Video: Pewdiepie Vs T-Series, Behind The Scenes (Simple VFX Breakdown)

Hi everyone, so before I start the video, I just wanted to say thank you so much for 100 subscribers. It's not much, but it really is a huge milestone for me. I know almost all of you are from the Pewdiepie vs. T-Series video, but I really hope you enjoyed the animations that I'm going to be making for this channel as well.
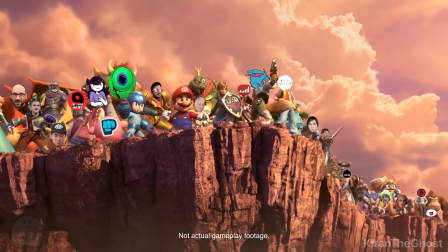18s
Alright, let's start the video now. So this is just going to be a quick overview of how I made the video.
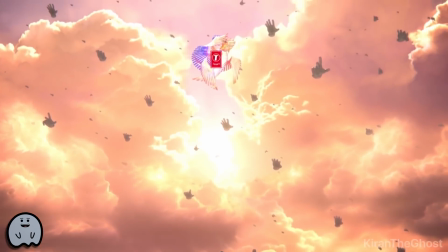26s
I just thought some people might be interested, so let's dive right in. So this video is actually not very complicated or difficult at all.
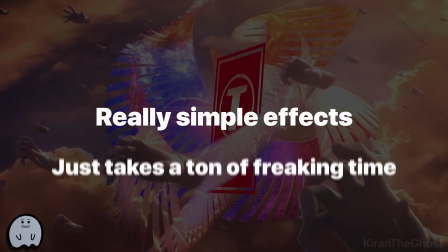34s
It's just a bunch of extremely time-consuming work, which is why it took me over 50 hours.
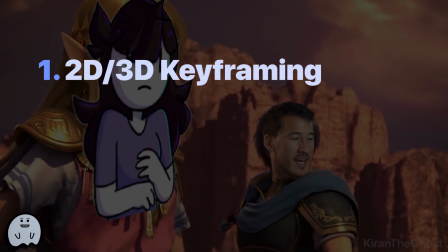40s
So I used four main techniques, which are 2D and 3D keyframing, 2D motion tracking,
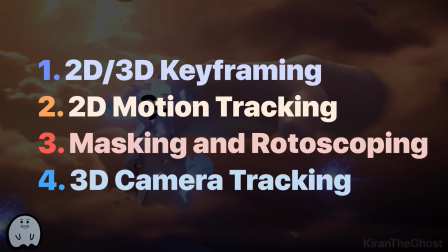46s
masking and rotoscoping, and 3D camera tracking, which was just for one scene.
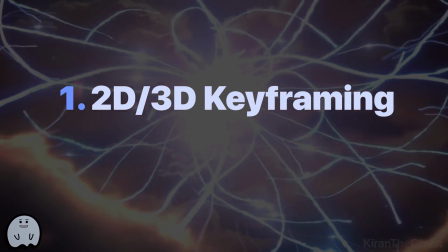51s
So the first one, keyframing, is what I used for most of the video.
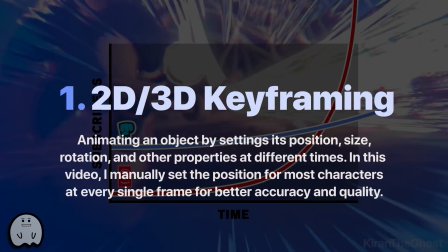55s
What keyframing is basically going frame by frame and adjusting the position,
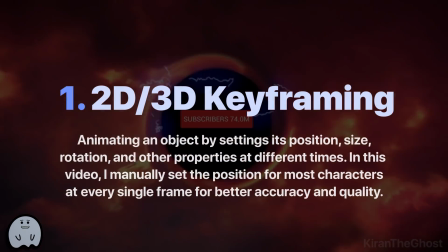61s
the size, and even the rotation of an image so that it fits where you want it to be.
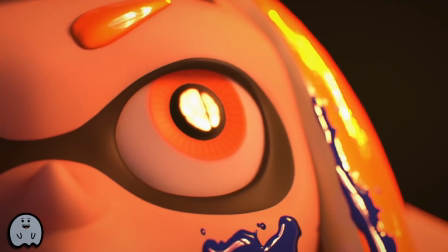67s
For example, let's take a look at the first scene. In it, I had to replace the eye because the original one looked like this.
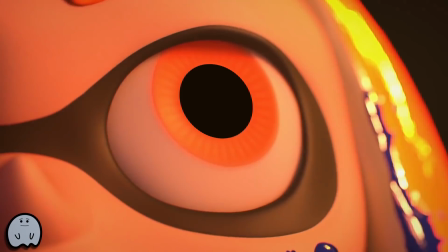74s
So all I did was I created a black oval, added a little gradient and some blur to make it look more natural,
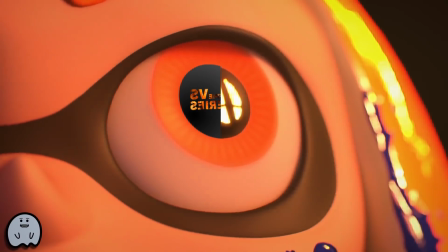80s
and I went frame by frame adjusting the rotation and the scale of it so that it placed perfectly over the original pupil.
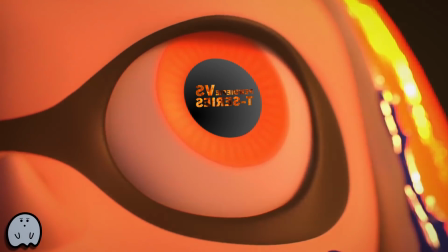88s
Then I went ahead and slapped on the title, reversed it, and there we go.
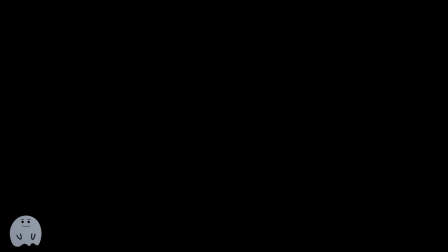93s
We have the first scene. The title itself was also pretty easy.
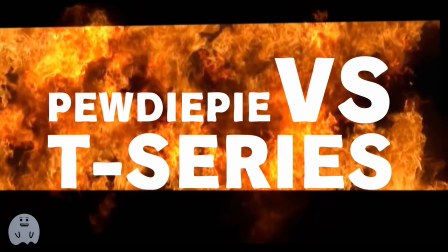96s
It's just a bunch of text that masks over a few stock footage pieces I found of some fire.
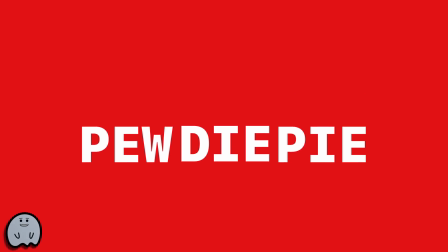102s
This one was pretty funny. I just saw the original Switch logo in the trailer and I thought, let's make one with Pewdiepie.
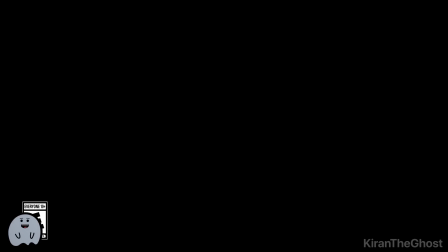108s
So, in the actual first scene, I realized just as I was making this video that I made a mistake.
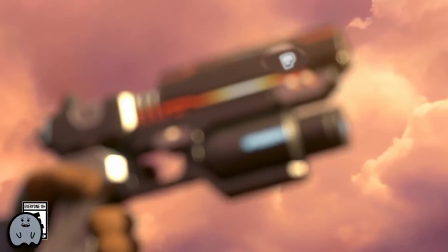115s
So the Brofist logo was actually supposed to be the only thing on the gun, but instead it looked like this,
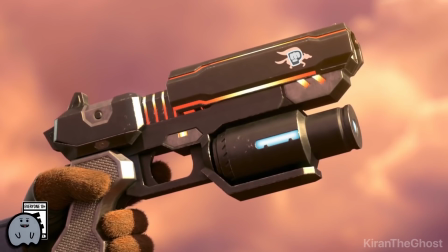121s
and that's because I accidentally deleted the layer that was covering up the Star Fox logo. Originally, it looked like this, where I went through each frame and covered up the Fox logo with a layer that was the same color as the gun.
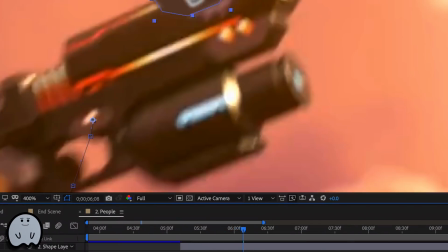133s
So it was supposed to look a lot better like this, but I messed up. And that sucks, but whatever, can't really do anything about it.
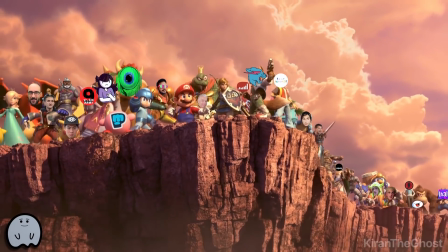140s
So this is the first example of kind of matching these logos to represent different characters. For example, Mr. Beast was Fox. And basically all you have to do is you go frame by frame and match it on top of their heads. For this scene actually, it was a bit easier because I could use 2D motion tracking.
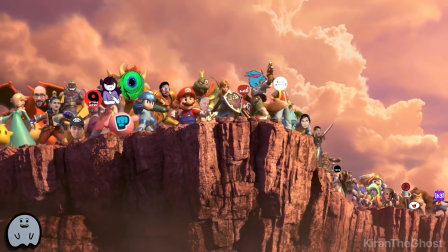158s
That's basically where you go ahead and tell After Effects to pick a distinguishable point. For example, a lot of the time I chose the character's eyes.
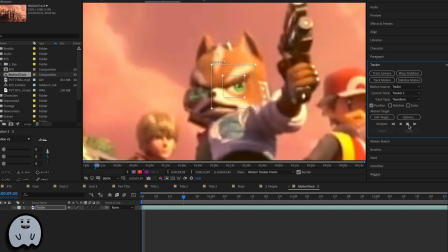164s
And After Effects automatically goes from my frame and tracks the position of the eye. So that way I can just quickly drop in all the logos and they'll automatically match.
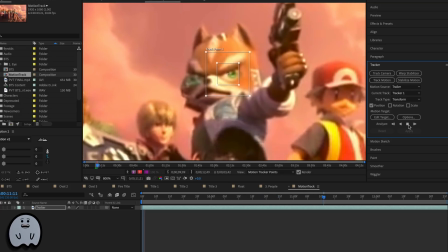172s
However, that didn't work for any of the other scenes in the video because they were
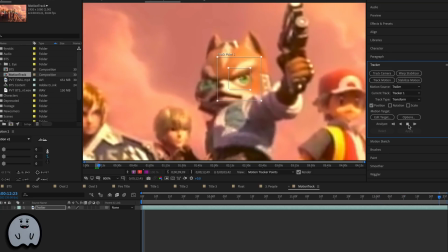177s
way too blurry with all the fast movement and I had to do everything else manually.
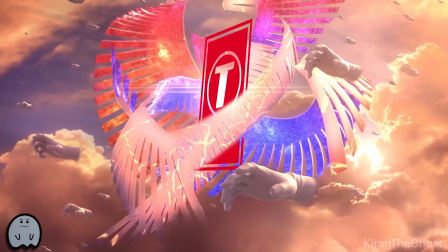182s
And that's where I lost a lot of time. This is one of my favorite scenes just because it looks so cool.
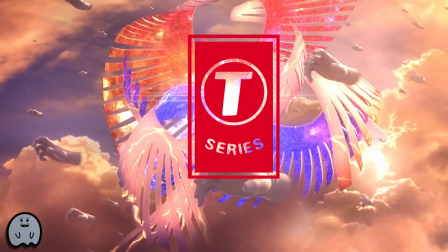187s
There's a few different things going on. First off, I had to move the logo in 3D space, kind of rotate it a bit so it looks like it's inside.
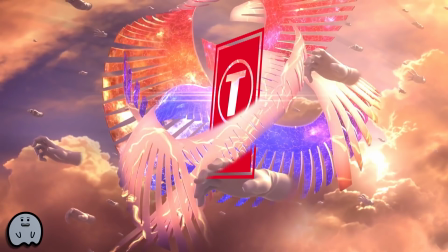194s
And then I had to just mask the wing out. I cut out the part where the wing was supposed to be on top so it looks like the logo is behind the wings. Next part is you also have to rotoscope these hands out because they're actually supposed to be on top.
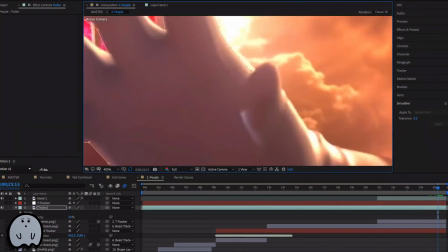209s
They're in front of the logo. So you have to go from a frame, rotoscope those out, and bam, you have yourself the scene.
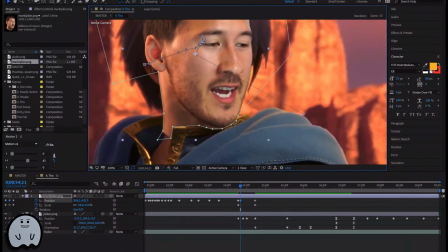217s
Then of course the rest of it is just a bunch of manual keyframing, going frame by frame,
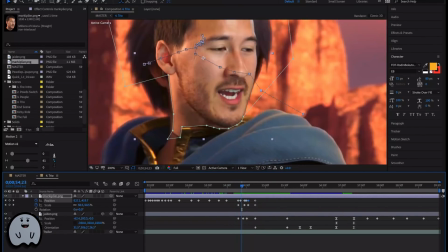221s
making sure that the image, for example Markiplier, his head is aligned with Marth's neck.
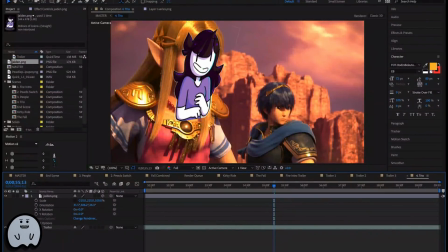227s
For example, Jaden here, I did a bit of 3D keyframing, such as when Zelda pulls her head back,
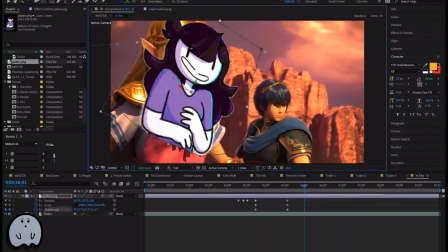233s
just so it looks a bit better than just doing everything in 2D like a lot of meme videos do.
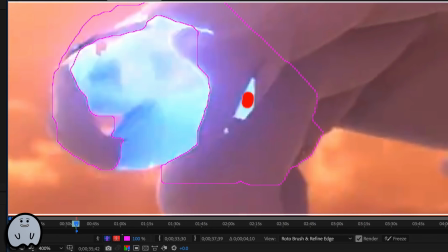239s
Then for this one, I had to rotoscope the skin of the hand, so that way it would look really cool,
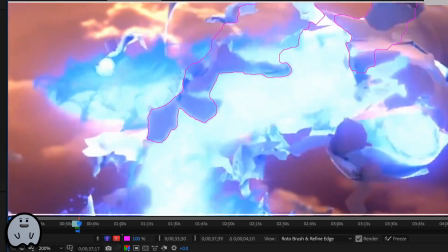244s
like it was peeling off and revealing the subbot text that was on the hand.